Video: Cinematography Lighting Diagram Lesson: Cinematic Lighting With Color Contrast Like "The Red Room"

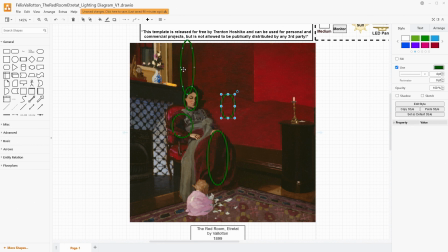4:03 As I've been prepping for this video and working on how to recreate this shadow right here is a little bit longer than her shadow behind her. So I think that there's a little bit of, artist interpretation and trickery even here, where her shadow is a little bit more like she was lit in line with the camera.
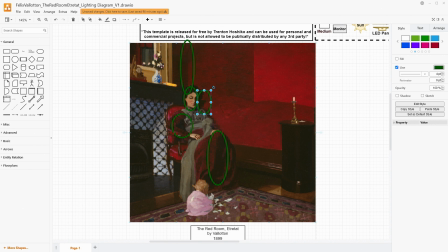4:21 It's kind of going straight back behind her, whereas this line up here is more if the lighting is coming from further to the left of the camera, which, is kind of how her face is lit actually as well. So I think there's a little bit of manipulation here because of where her shadow is versus where this shadow is.
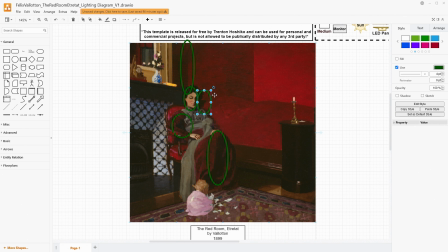4:40 It's not a huge difference, and we're going to kind of just work with it as best as possible. But I think it is important to note. Now, one of the big things that we're looking for here is to get separation on the couch back here from the walls. We need to be able to have that so that we don't just have a big red lumpy mess.
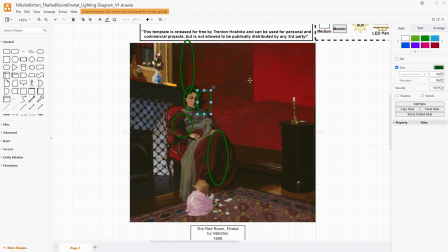4:59 I think that one of the aspects of this painting that is, unique is how much red there is, and it doesn't just get lost in itself. The other thing that we can note, just, in terms of where the lighting is positioned, is the right side of the chair here has these kind of catch lights,
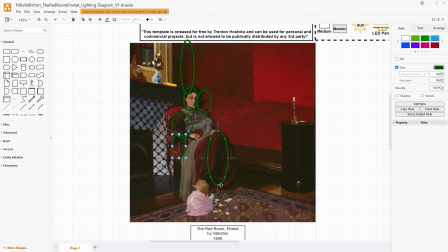5:18 and we can see that it's coming left to right because of where that catch light is positioned. And just overall, the child has a shadowed face where they also have a lit back.
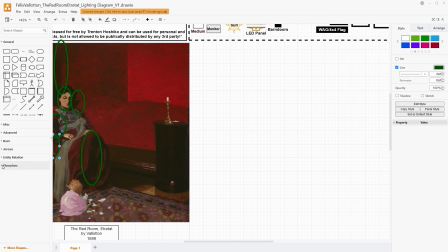5:29 So now let's talk about building out the room. I'm going to use my floor plan tools like normal.
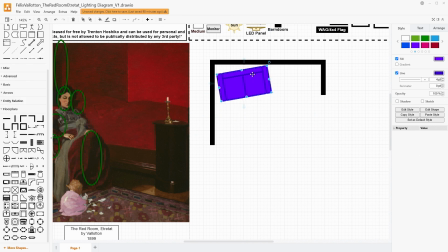5:36 I angled the couch because it kind of looks like it's at an angle. I'm not quite sure. It's not quite clear because of the kind of sketchier nature of this, but we're going to just put it as such, I think, and it will be fine.
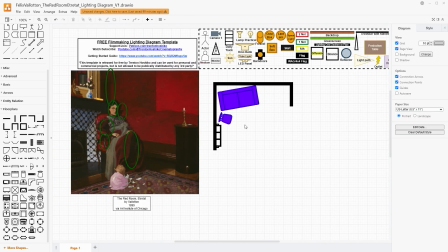5:50 So this is our kind of basic room shape here. I guess we should add the lady in. I'm not going to bother with the child. I think that kind of complicates things without adding anything more for us to really learn from. Now our camera is going to make sure that we have the corner right here on the right third,
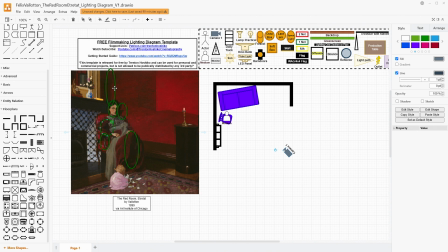6:07 and we're going to have her on the left third is the goal. So if we kind of place it something like, I would say that this is a relatively normal lens. Most paintings I find are pretty normal lenses, especially paintings that were before the major popularity of cameras.
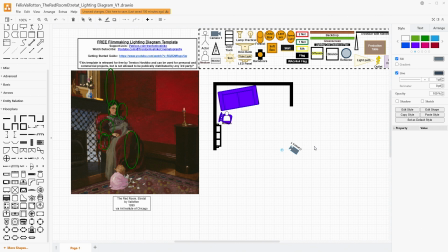6:24 Even ones that would have used like a camera obscura or a camera lucida generally still have more of a normal lens type perspective, although there you get some more of like the depth of field and those kinds of things. But in this case, I am going to say that this is a relatively normal lens,
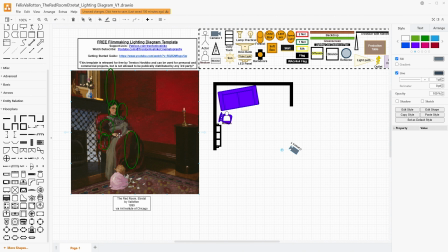6:40 somewhere between a 45 to 65 probably is where I would put this.
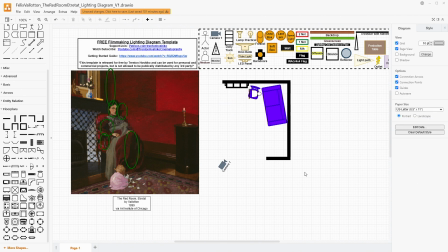6:47 So I'm just going to rotate the whole thing real quick here. I think it'll make the spacing for the lighting make a little bit more sense, but yeah, this has some interesting angles in it, so I built it the other way at first. I'm imagining that this light very easily could be coming from a window in particular,
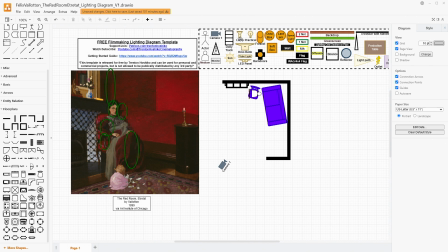7:04 so I'm going to light, kind of that way. How I would start is just with a lamp. And there's a few different approaches that we could have here. I note that also the light kind of falls off around here.
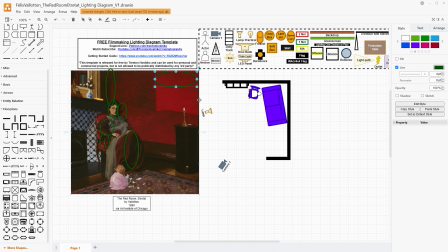7:24 There's a sort of a semicircular, a sort of circular shape where the light sort of starts falling off, and so we get a little bit of a darker edge on the top right here. So if I put a light like this and then I use an octabox, we are trying to
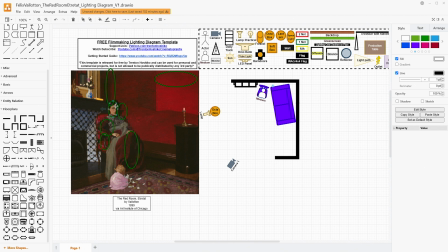7:40 control the light so that it only lands on the left side of our subject here, our camera left of the subject, and her right side of the right side of her face, and just have kind of minimal wrapping.
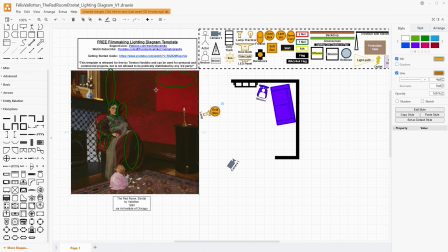7:54 Now the octabox is to soften it just a little bit and to give a little bit of that sort of circular shape to it. So the shadows here are not incredibly hard. They're also not that soft of an edge.